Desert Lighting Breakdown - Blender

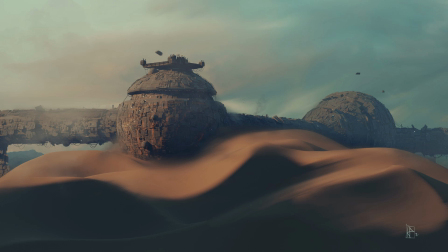Hey everyone, just wanted to do a quick thing that I've been meaning to do more of,
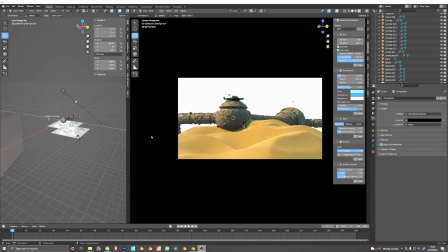so apologies there hasn't been more of these, but yeah, just essentially wanted to have a quick look at sort of a lighting breakdown.
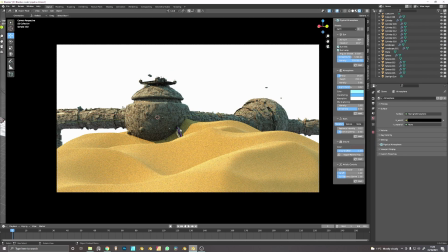Yeah, I'm using the new beta of Blender 3.0, which yeah, seems to be quite stable. It's working really well. So this is in Cycles X, loading a little bit faster.
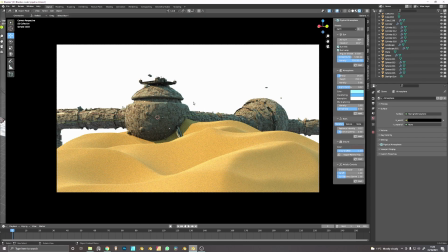Yeah, I just thought I'd take a look at this little scene from a while ago and yeah, have a quick look at the lighting. Essentially, I think I used this physical atmosphere plugin to do this originally,
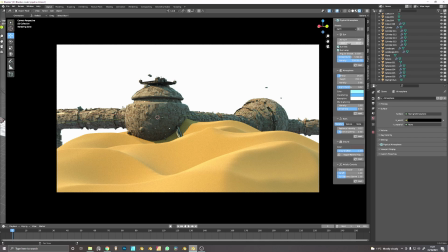which is amazing and I recommend it. It kind of generates your HDRIs for you
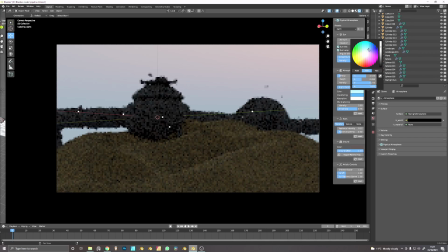as you go, so all the reflections and everything work correctly, which is excellent. Saves a lot of time, but yeah, it is one of the more expensive plugins.
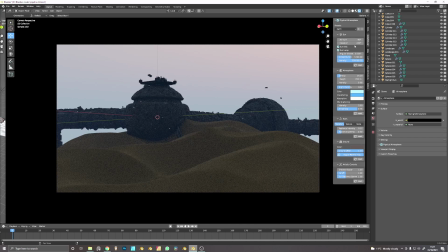So yeah, I would recommend it, but at the same time, I thought we should have a look at how you can do it without using a plugin.
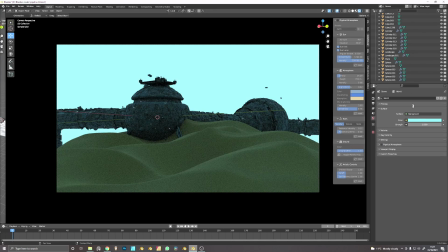So let's get rid of that. Let's get rid of.
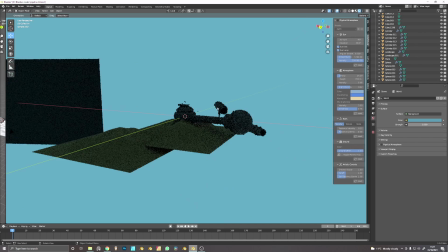So yeah, essentially, I would recommend doing the lighting portion of this at a sort of earlier point in the process.
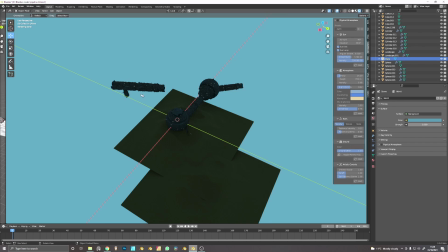Then after you finished your model, I think do it as you go along,
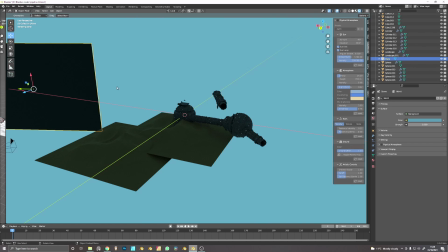so you can kind of see where you need to add to your model and where you don't because of shadows and that kind of thing.
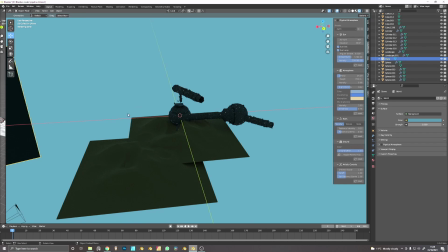This is a daytime scene, so I would ordinarily, the first thing I would do is insert a sun lamp,
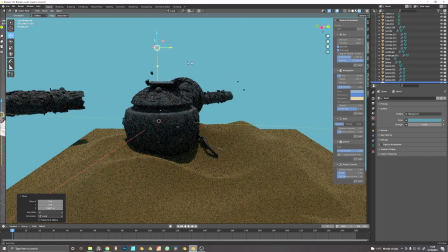which comes in pointing, I believe, straight down. So it doesn't look particularly appealing. And the other thing as well is it's dimmed quite a lot, so I normally just set that to 10.
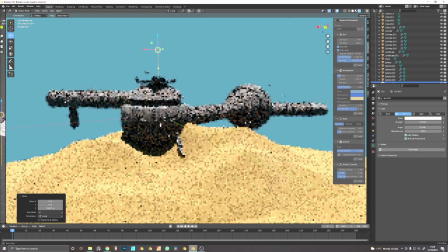That looks more like actual sunlight to me. That's unobstructed.
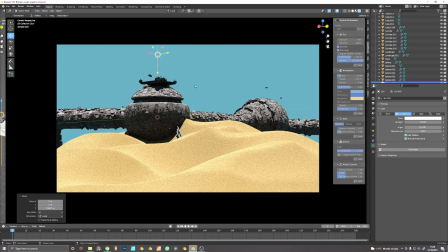So this is the same angle, light pointing perfectly down, middle of the day. The other thing to remember about the sun lamp is its actual positioning makes no difference because the behavior of the light means it has no fall off like the other lights.
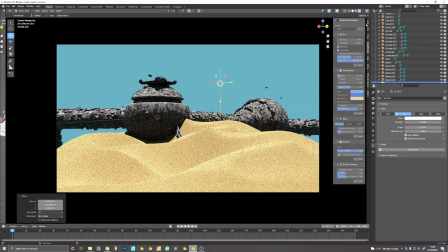So it doesn't matter where you put it, so you kind of put it somewhere you can see it. What does make a difference is the rotation, so the direction of the light.
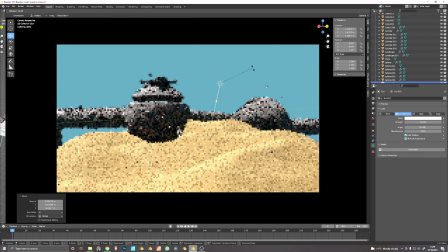As I spin these, or if I rotate it, you can see that's making a big difference.
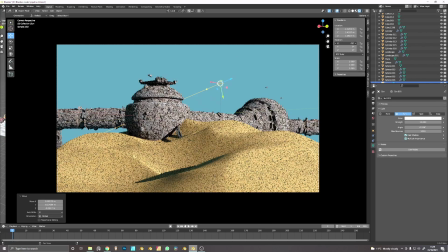One of the first things that I would tend to avoid if I was lighting a scene would be this sort of scenario.
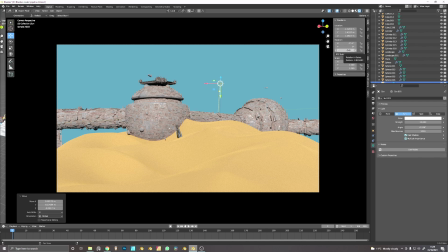Completely backlit, all shadows gone, light pointing directly at the model. It might feel logical that that will be the first thing you do so you can see it and you can see all of it, but shadows are wicked.
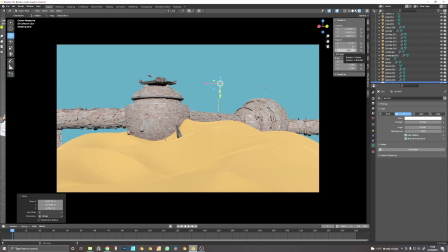Love shadows. It means that you can hide things and it breaks up the scene and looks more pleasing to the eye.
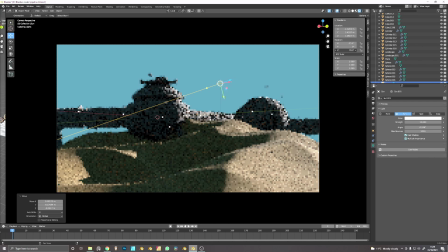So I tend to find ways I can point my lights back towards camera.
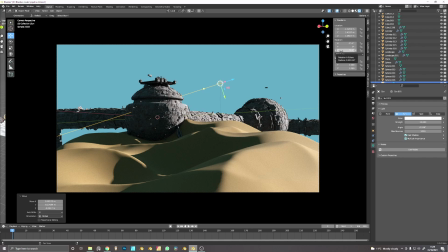The good thing about doing scenes with dunes like this is that you get some really weird and interesting shadows. So you get kind of a real big difference between like the highlights and the shadows. If you want to know more about that stuff, go and look at Ansel Adams' photography.
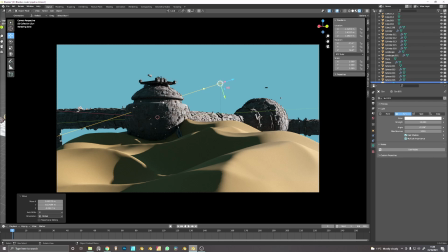Like he kind of pioneered that kind of analysis between the highlights and the shadows and everything in between. And instantly this looks more interesting to me. Like sure, we lose some detail here on the left, but this feels a lot more realistic.
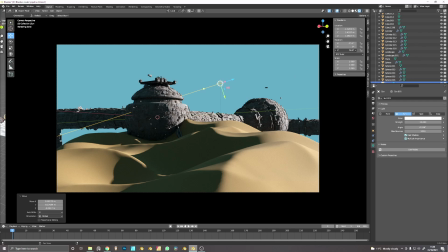And lower sun, sunset sun, I think is more interesting anyway.
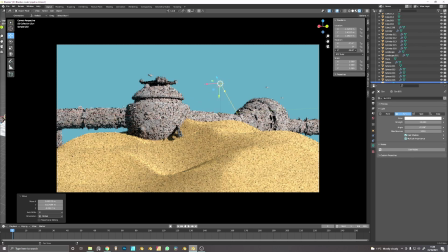But yeah, we can start having a play with that and getting a feel of like, oh, where do we enjoy the shadows?